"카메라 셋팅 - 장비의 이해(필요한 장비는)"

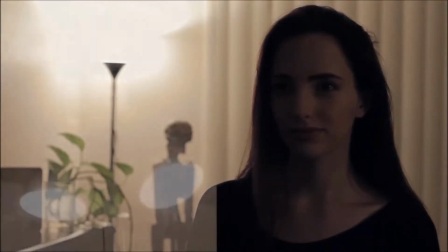[8:22]
Here's what you might start off with before you light a scene. First, I turn off some of these house lights.
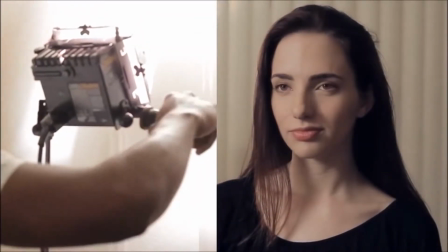[8:28]
Then you can set a key light. Bouncing it off of walls or ceilings really softens the source, looking better.
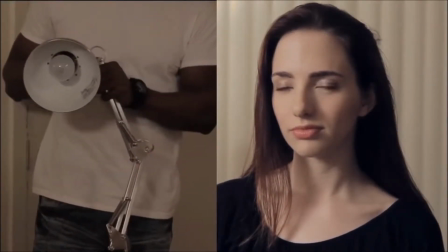[8:35]
Next, you can throw a rim light to help separate your subject from the background.
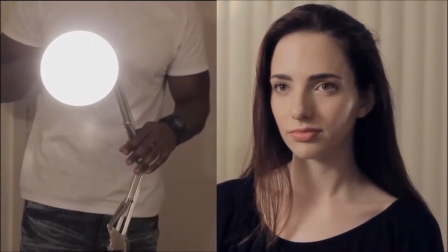[8:39]
My subject is already separated by contrast, so it's just kind of adding dimension to her face.
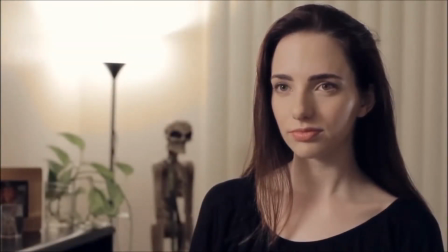[8:44]
You may want to add fill light to fill in some of the shadows on the face. In this case, I'm shooting in a really small room, so I don't need it because there's kind of enough ambient light bouncing around where the shadows aren't as prominent. Now, this light in the back is super distracting,
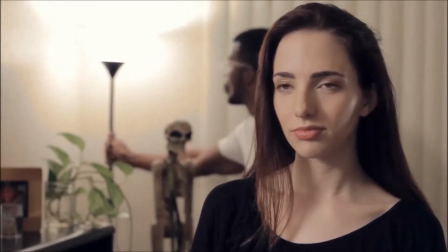[8:58]
so I'm going to go ahead on and move it away from the wall so we can reduce some of that blown out detail, and then I'm going to dim it down.
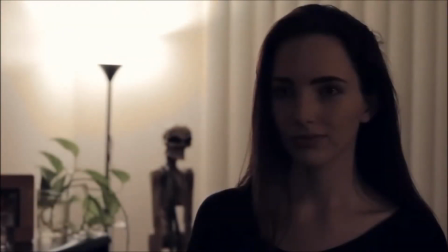[9:09]
Now here's what the scene looked like before I lit it, and here's what it looks like after.
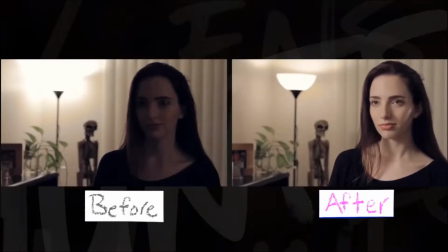[9:14]
A lot better, right? We actually can see the actor, and the light isn't distracting.
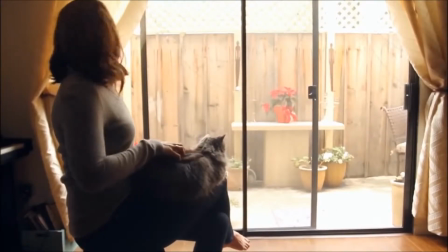[9:19]
Natural lighting. If you don't have lights, you can always use sunlight. It's free.
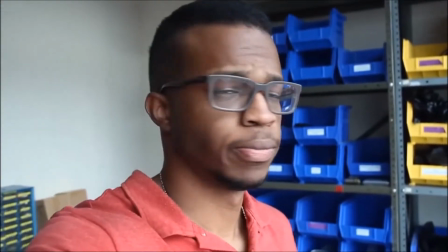[9:24]
You can use window light as a key light. Right now I'm being lit by the daylight streaming through the window here.
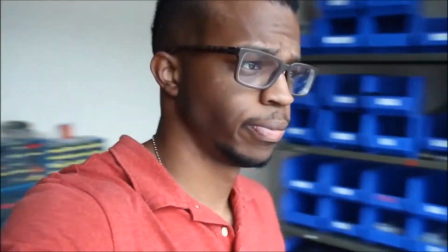[9:30]
Looks decent from the front and even as side lighting. Let me back away from the window.
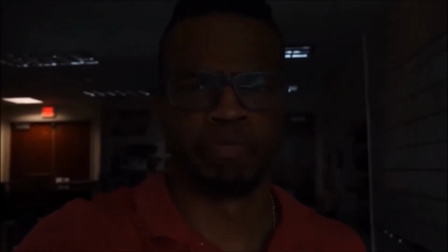[9:36]
Now what's happening to the light? It's not looking so good anymore, right? You gotta stay close to the windows.
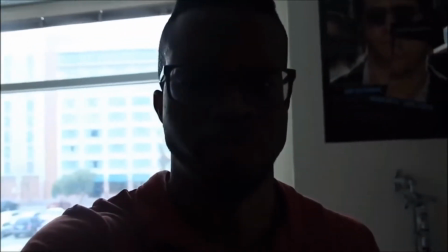[9:42]
Also, avoid pointing the camera at a window unless you want to become a silhouette.
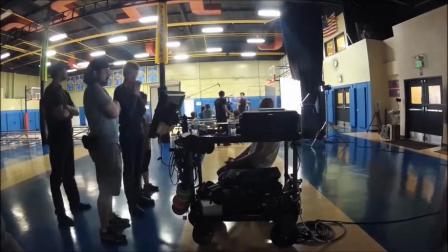[9:47]
Common mistake. You can also shoot in well-lit industrial areas and take advantage of all that available light.
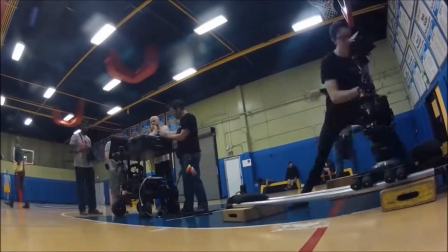[9:52]
The only issue is you won't be able to control the quality of the light, but it's better than nothing.
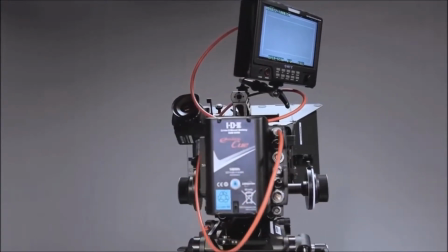[9:58]
You could have an ARRI Alexa, but if your lighting is absolute crap, it will still look like you shot your film with a potato.
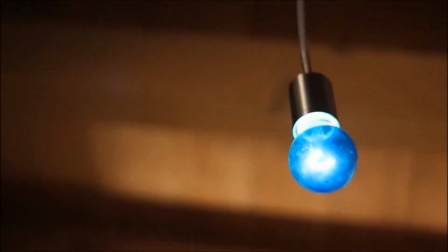[10:05]
Depth of field. Depth of field is the distance between the nearest and furthest objects in focus.
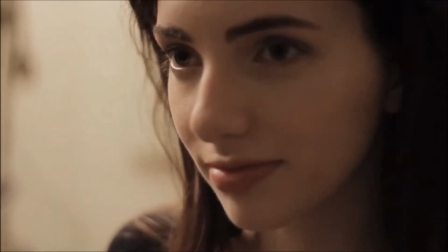[10:11]
People think a shallow depth of field is associated with the film look,
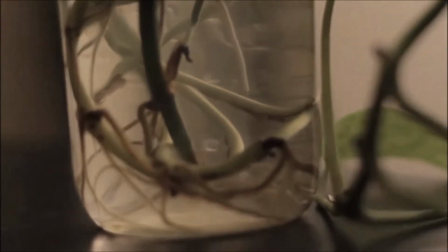[10:14]
but actually there are a ton of movies that mostly use a broad depth of field, like Drive, for example.
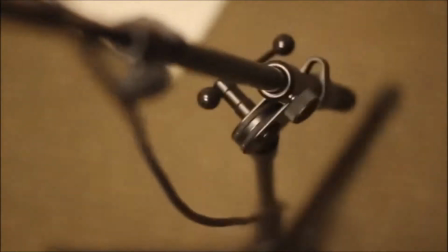[10:21]
The super shallow depth of field thing is more a product of the digital revolution, really.
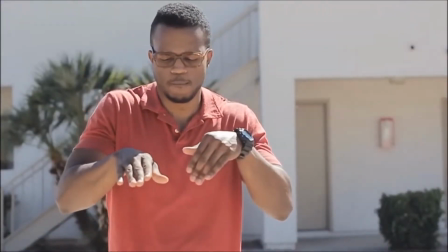[10:26]
Shooting your actors with a shallow depth of field can be very cinematic, and it really helps separate your subjects from the background.
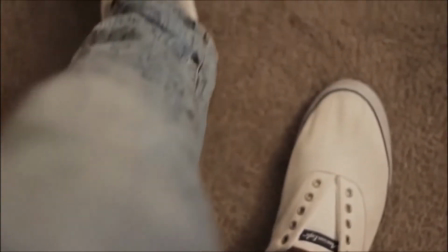[10:33]
First, if your actors are by any walls, we need to move them away from the walls, then zoom into or switch to a longer focal length lens.
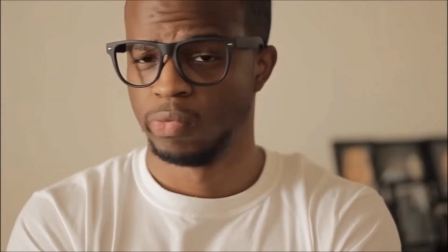[10:41]
This allows us to throw the background out of focus. We can also control the depth of field by adjusting the aperture.
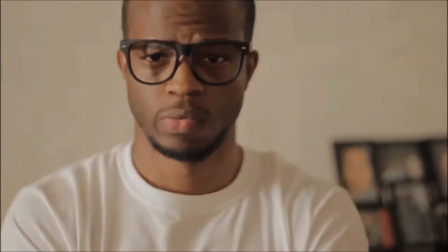[10:48]
If I take a shot at f4, I get something that looks like this.
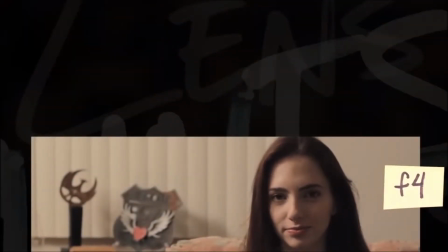[10:52]
But if I take another shot at f1.8, I get something that looks like this.
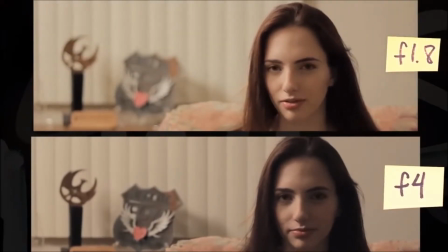[10:58]
Way more beautiful out of focusness in the background. Music.
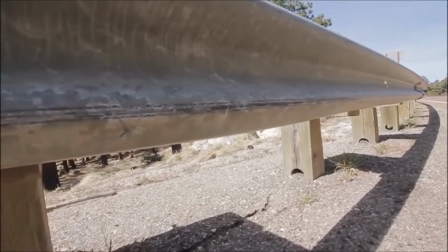[11:03]
Your use of music has a huge impact on how your audience will take your film. Music can go a long way in setting tone.
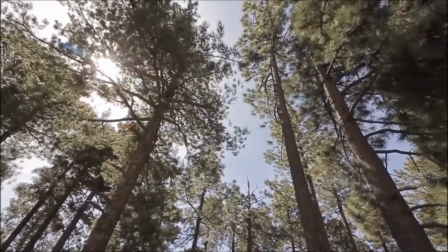[11:10]
For example, I'm using classical upbeat music in this tutorial because I want you guys to feel energized and excited about learning this stuff.
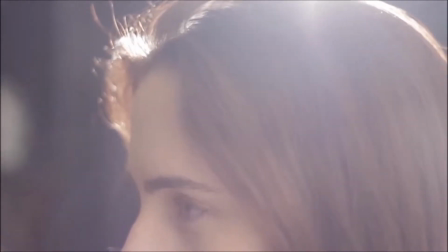[11:18]
And classical instruments have such an organic, timeless appeal, in my opinion.
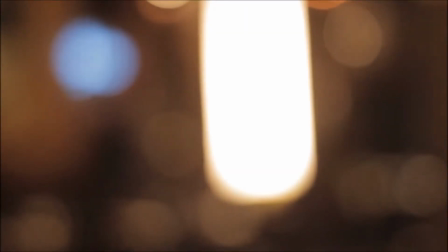[11:23]
Cutting your images to good music can really get you that extra polish for both narrative and commercial work.
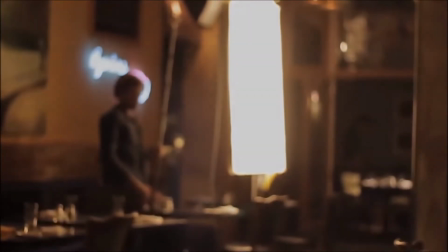[11:29]
For example, observe the following musical interlude.
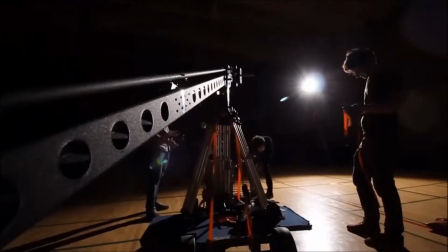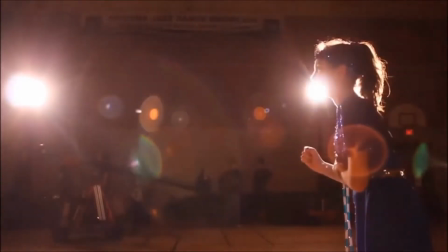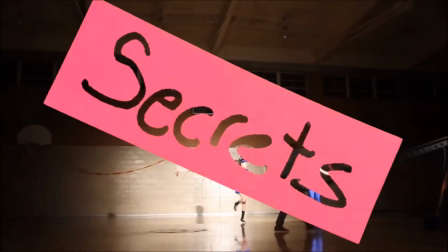Now, everybody wants to know if there are secrets to getting the film look. Okay, let's talk about these secrets.
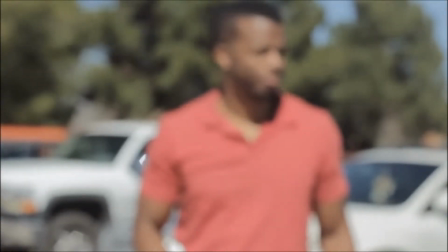[12:05]
Using sunlight is great and it's free and all, but man, is it powerful.
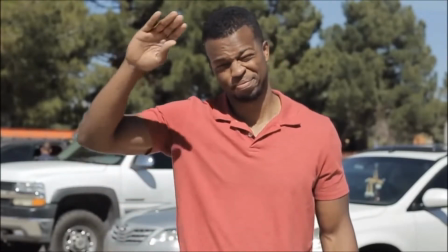[12:10]
If you shoot at high noon time frames like 10 a.m. to 2 p.m., you'll get lighting conditions like this.
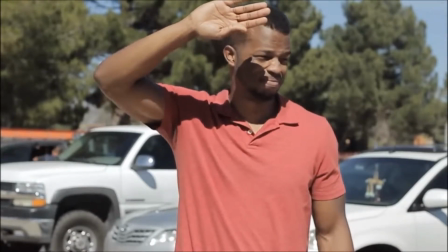[12:17]
The lighting's gonna be pretty harsh. You'll get high contrast, sharp lines, raccoon eyes.
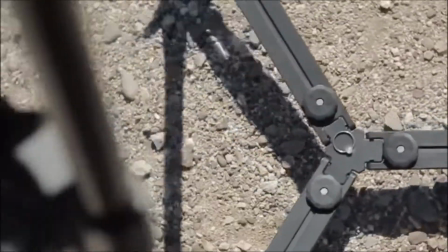[12:22]
If we switch positions so that the sun is behind the actor, this is called shooting against the light or backlighting.